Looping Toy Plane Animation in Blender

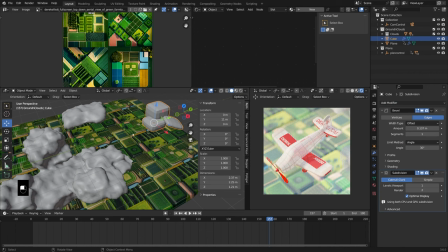And then I think what I did was remesh it.
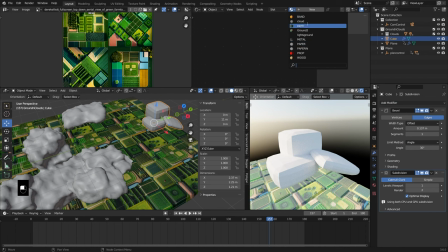So one of the reasons we need to remesh it is because if I apply my cloud material right onto this, we sort of have some, you know, funky intersections.
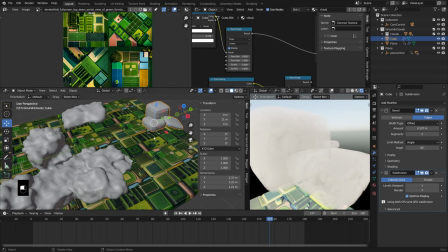You know, you can see one piece through the other, but I want this to appear all as one piece.
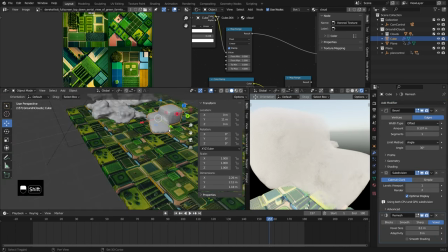So what I'll do is add in a remesh modifier. We don't need a lot of resolution here, but with that, we basically have,
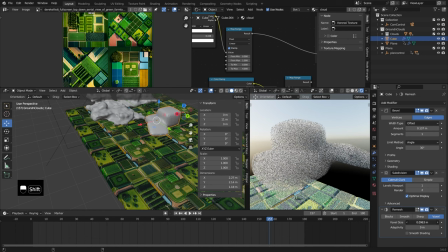you know, it's kind of now all one watertight, cloud-tight piece.
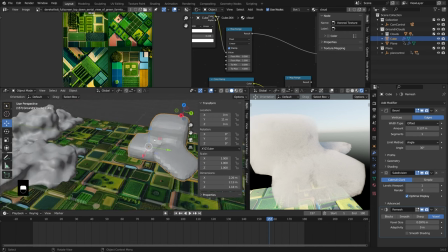So the default options are pretty good for the remesh there, and that doesn't take too much memory. Now, the next thing I did, let's just take a peek over here.
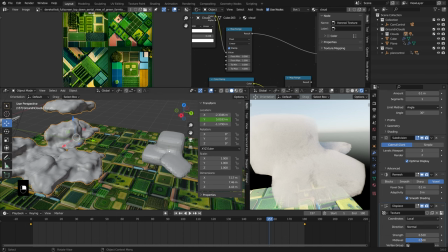So we did the bevel, we did the subdivision, and yeah, you know, you could do another layer here. That doesn't matter too much though, because it's being remeshed. And then what I did was add a displacement. So the displacement that we added here, let's just go into the modifiers, add a displacement.
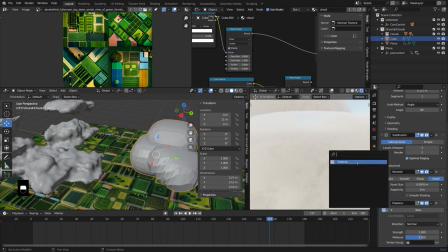You will need to create a new one just by clicking this new button, but I'll select the one that I already had created, and let's pop over to the settings for that.
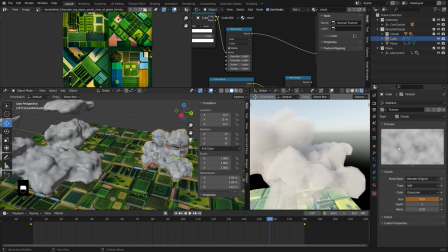So that is a clouds texture, of course.
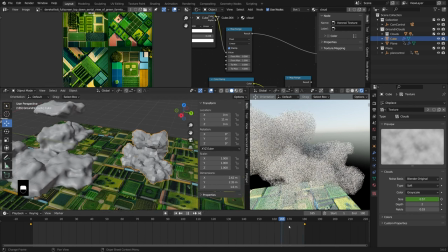And it looks like I did add a little bit of a keyframe on the size of it,
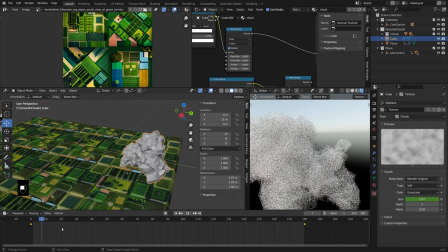just so that as we were moving through the clouds, there's a little bit of kind of action happening there.
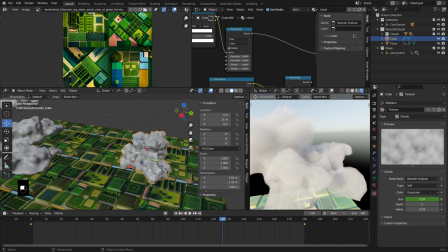You don't really want to see the edges of these clouds too clearly. And that's the reason why we really are adding this displacement, is just to break up that frame a little bit. You know, if you're going for a more stylized look, then it might be cool to leave a more cube shaped, but that's what I did with the displacement.
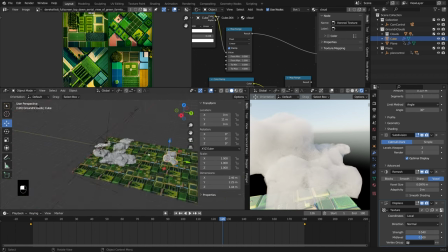And then just maybe pulling this value down a little bit till you got a nice fried chicken looking cloud object.
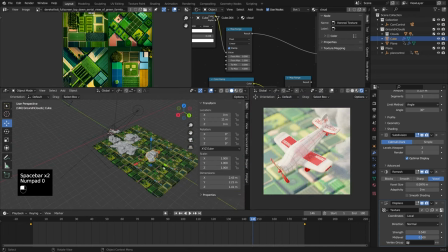As far as actually animating these clouds, you know, you could do an array technique so that, you know, there's clouds on the frame at the start and the end.
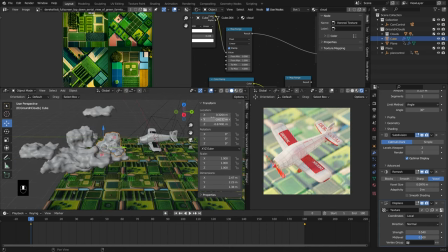But what I actually did was just move it off the frame. So it starts off and you can insert a keyframe there.
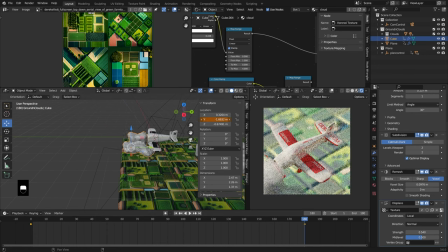And then you don't necessarily need to worry about these matching, but just make sure it's back off the frame by the end.
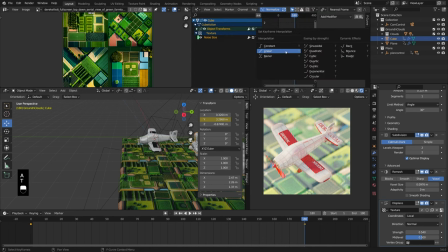And then if we set this to be a linear interpolation on the transform, then,
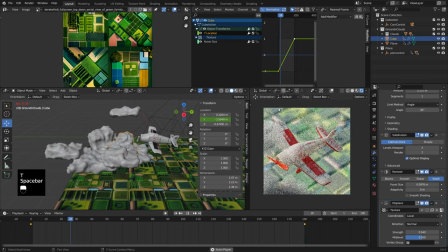you know, it should just look like it's kind of moving naturally along with everything else.
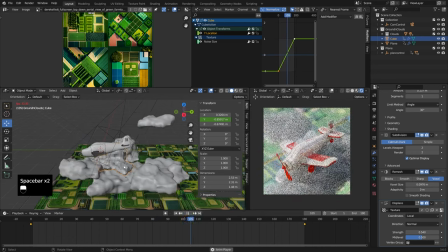And that's actually a nice effect too, where we've got sort of clouds moving at different paces.
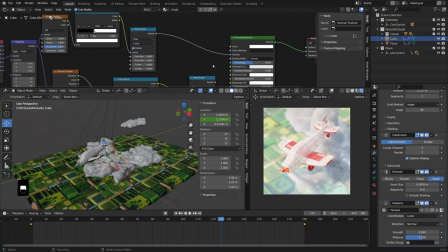So that's something you could consider doing. And let's go back into our shader editor and just take a look at the cloud texture here.
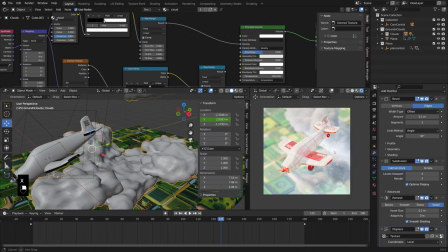So I'm just going to delete this cloud that I recreated and take a look at the texture.
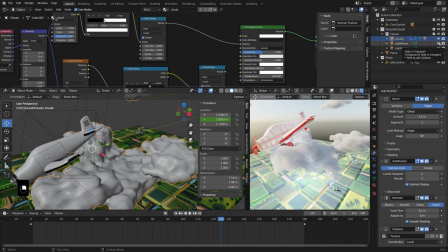Before we do that though, let's hide the light. So we have a lightning object.
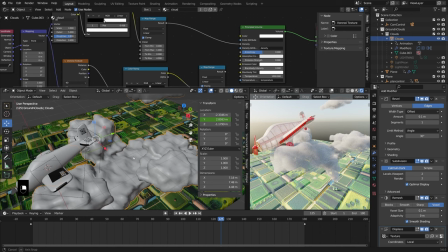Let's hide that. And then there's a couple other lighting elements there. So we just have our default world that's lighting these clouds now.
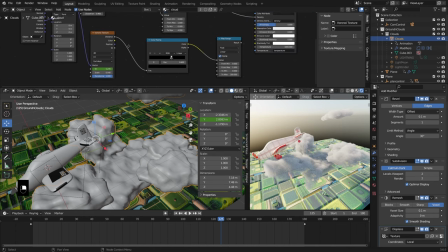And let's just take a look at this texture. Got a Voronoi texture. I don't know what. Oh, wait, I was trying to create the lightning procedurally. I didn't actually end up doing that though.
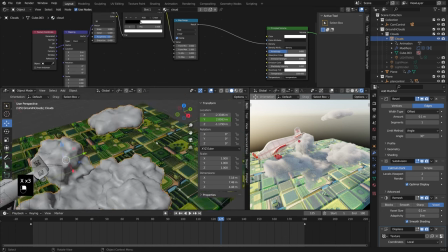So let's just delete that. Make a new material. We'll call it cloud 2.
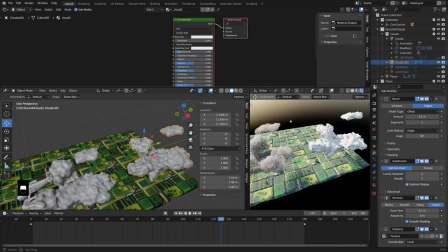And let's just see how close we can get.
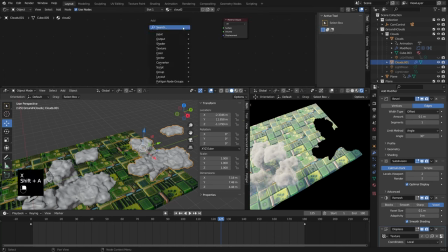So first thing is going to be to delete the principal shader and add in a shader principled volume.
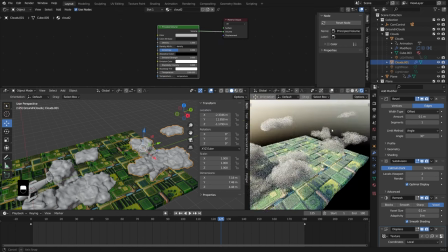We drag that into the volume and you're pretty much all the way there.
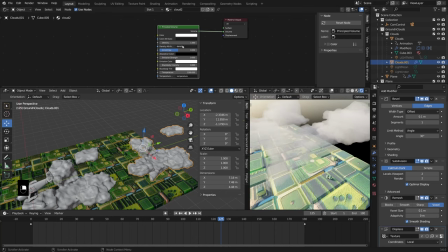Just make this a nice bright white And then you can pull the density up on it sort of as much as you want.
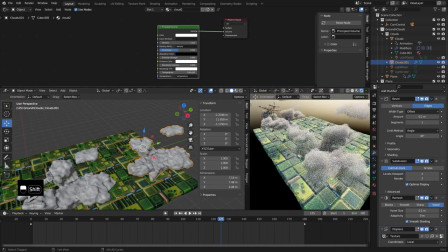A little bit more dense will get you better reactions from the lighting in your scene.
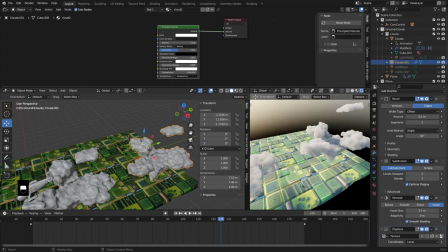And by the way, I'll make a note, this is going to work ahead a lot better in cycles than EV if you're trying to do this in EV, but you can do actually some decent work with volumetrics in EV.
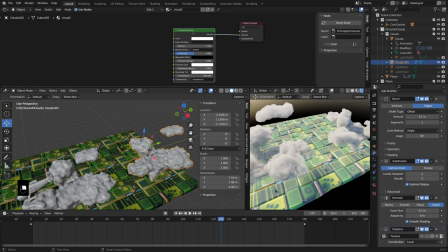Now, to add more detail into this, I think the only other thing I mainly did was I'm pressing Control T with the Node Wrangler add-on. I used a noise texture, so we'll do a texture noise texture, and we can just have that be the object input.
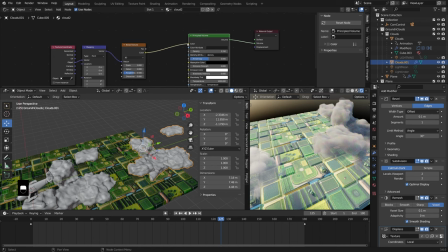And then I use this to control the density. So right now I have the density at, let's just say it's at 4. This noise texture is going to be outputting values from 0 to 1.
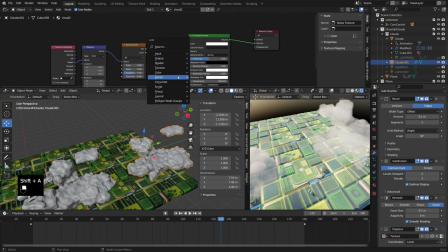So the highest value here would be a 1, but I want that back to a 4. So I'm going to use a converter and then a map range
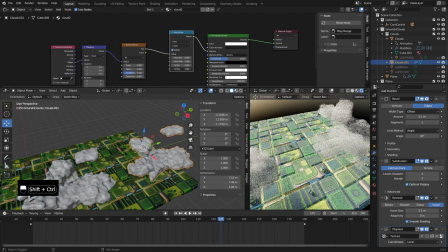and select the max to be closer to what I had before at 4, and then the minimum can be 0.
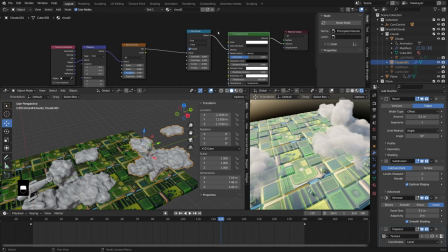Now we could use this same map range node to kind of crush these values and start to see that texture a little bit better,
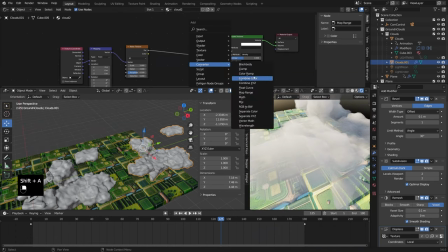but I usually like to do that just a little bit more visually with a color ramp. So let's just drop that in there.
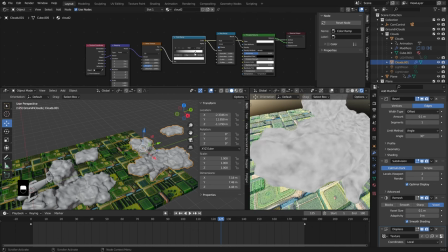Now if I shift control and left click on this, we can see this is what the color ramp is doing. So I can just use that to sort of increase the contrast here.
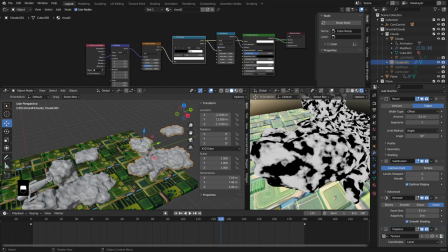And you know, I want some areas to be totally see-through and some to not be. And we might want, you know, just a little bit of distortion there, because that seems like something clouds would have. We could also add in some additional detail and roughness just to make that detail nice and fine.
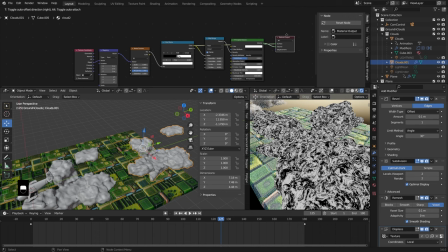We're looking for a texture that looks maybe something like that, but let's plug this back all together and disconnect it from the surface and see where we're at.
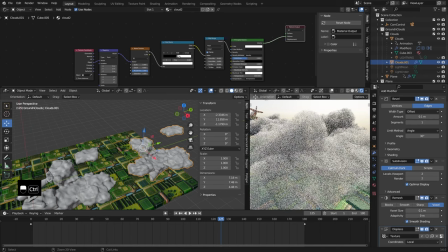So yeah, we could bump this density up way high if we really want to be able to see this easier.
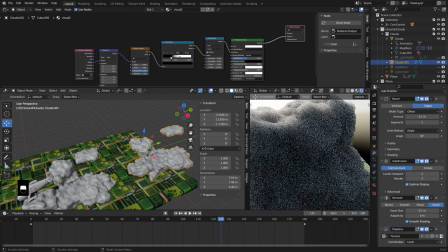But now with the noise texture, you know, if we have more black area, that's going to be more see-through.
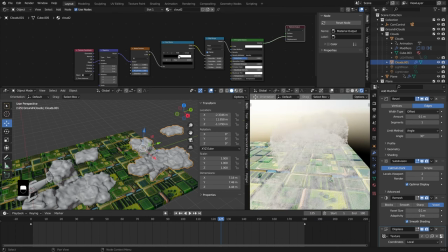And again, the white is going to be the most dense, which is now set to 20. So if we just pulled this back, you just sort of find a nice balance.
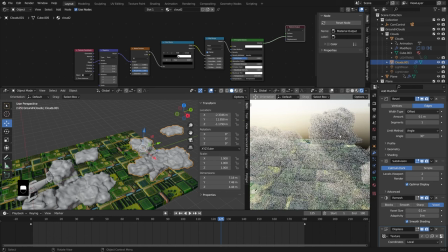We've got part of our sort of silhouette being broken up by the displacement modifier that's on here.
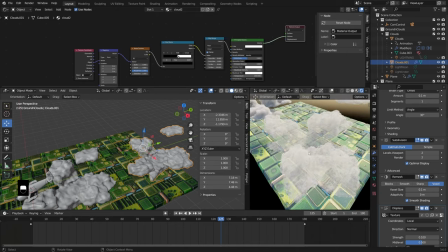But then we just have an additional level of sort of break up happening with this noise texture.
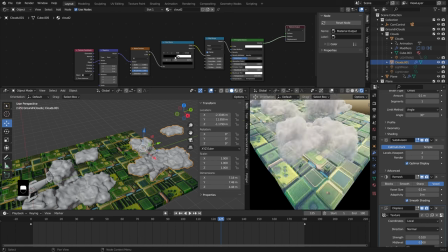And it just adds a little bit more depth to the clouds. So feel free to play with these values and just find something that works for you.
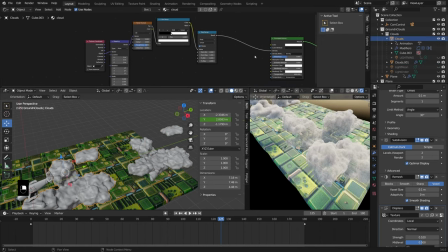Let's just take a look. So we've got our new one that we recreated. And then the other one, yeah, looks like I did essentially the exact same thing.
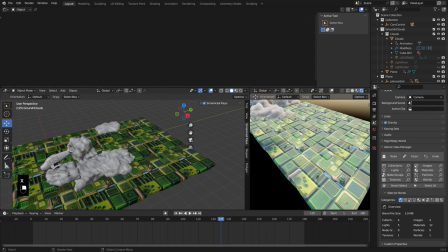So yeah, that's all in good shape. Let's delete that and leave our original back in place.
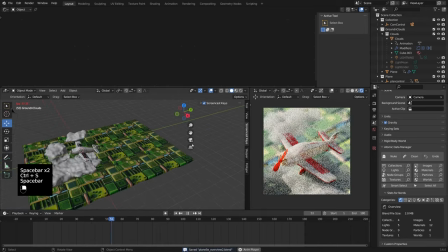And remember to be saving your file as you're going along. But yeah, with these just moving along, we've got a nice loop.
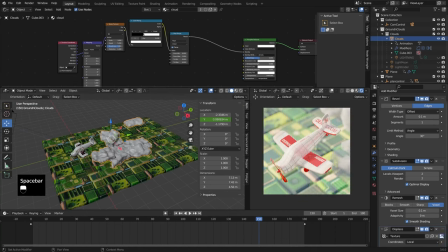We've got a little motion happening there, again, just by animating this size value right there.
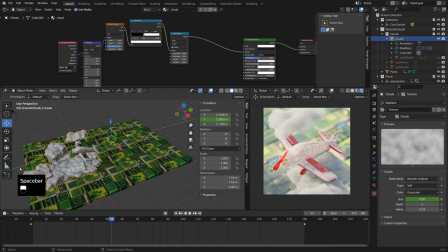And we're not worried about those looping because they start off the frame and they end off the frame. And that's kind of the easiest, cheapest hack when you are doing looping animations. Just get stuff off the frame and then reintroduce it when the animation loops.
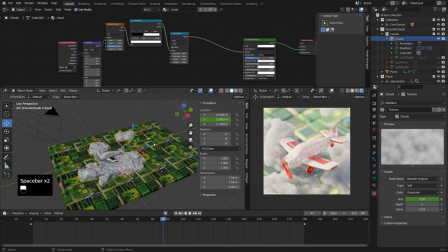So we're in good shape. We covered the grounds. Let's talk a little bit about the lighting in this scene. So I'm going to change this to a world editor. So right now I just duplicated this animated version and I plugged it in just so that things wouldn't be moving around when I was working with them.
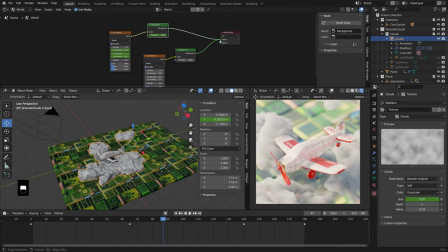But pretty simple here. I've just got, yeah, the sky texture.
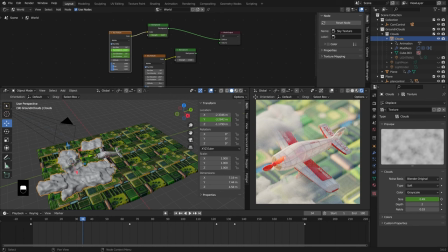So the sun is intensity drops at night, I believe.
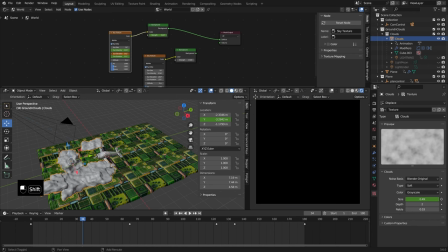And then I also have the elevation dropping. That's kind of the main thing that's creating the sun setting effect.
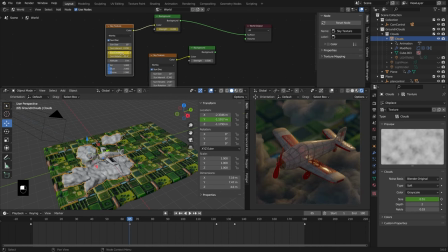So here's sort of where we're at with it set. So we've got the rotation moved a little bit, just probably found, you know, a little bit more interesting shadows at night.
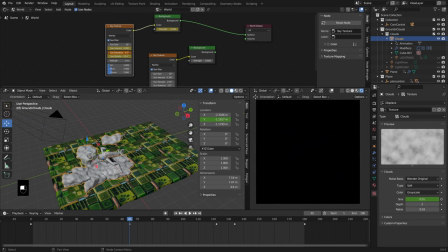So adjusted the rotation, elevation coming far down, you know, close to zero.
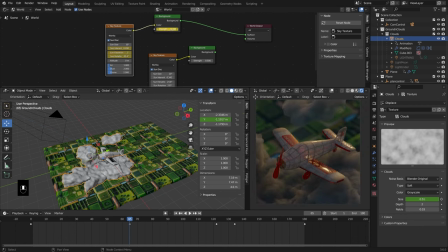It's basically going to create a sunset effect. And then just a little more control over the strength of the background and the sun intensity,
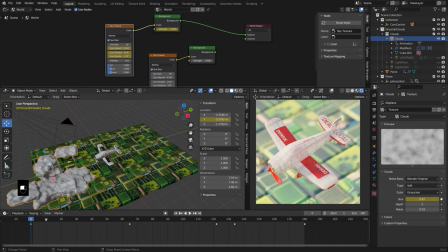just to give us a little bit of a nice kind of daylight effect.
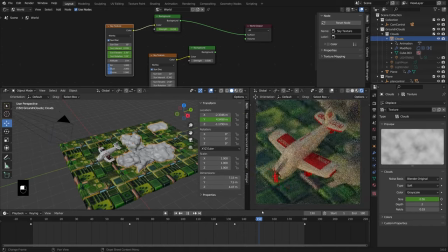And then a quick sunset when we enter into this scene, and then sort of back to sun for the loop.
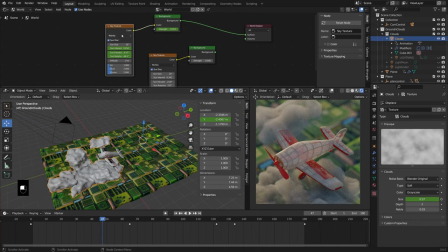So let's talk a little bit more about the other lighting. So that's just the, you know, I'm just using the Nishida sky here, and that works really well to create a nice natural lighting. But the other things I did were add in some lightning.
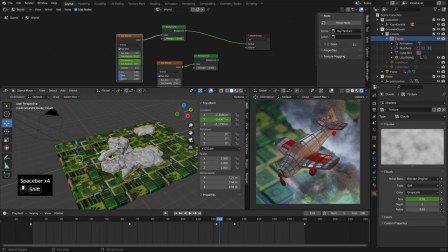So let's take a look at that. That was sort of a really fun thing to do, especially when you've got volumetrics in your scene.
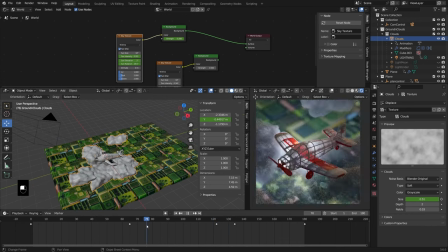It's really fun to get sort of intense with the lighting.
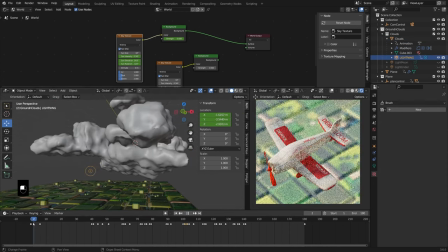So the way that I did that was I started off, let's see if we can just recreate the lighting actually.
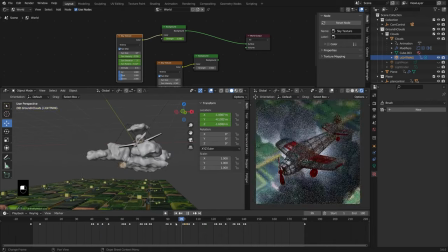So you can kind of see what's happening here.
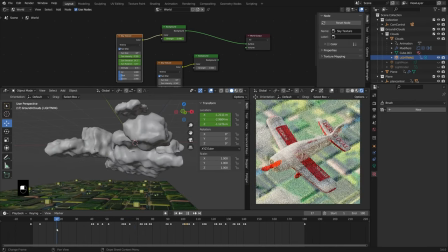We just have this single point lamp sort of moving around throughout the animation, and it has an animated power value.
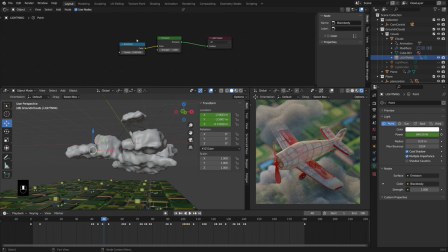And then let's go to the actual shader settings. And I use a black body to set the color of that light.
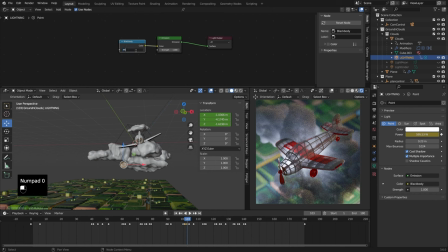So So that's what's giving it that nice blue. You know, if we set this to a lower value, we would get sort of a warmer lighting. But go for whatever look you want there. I think something like this looks pretty good.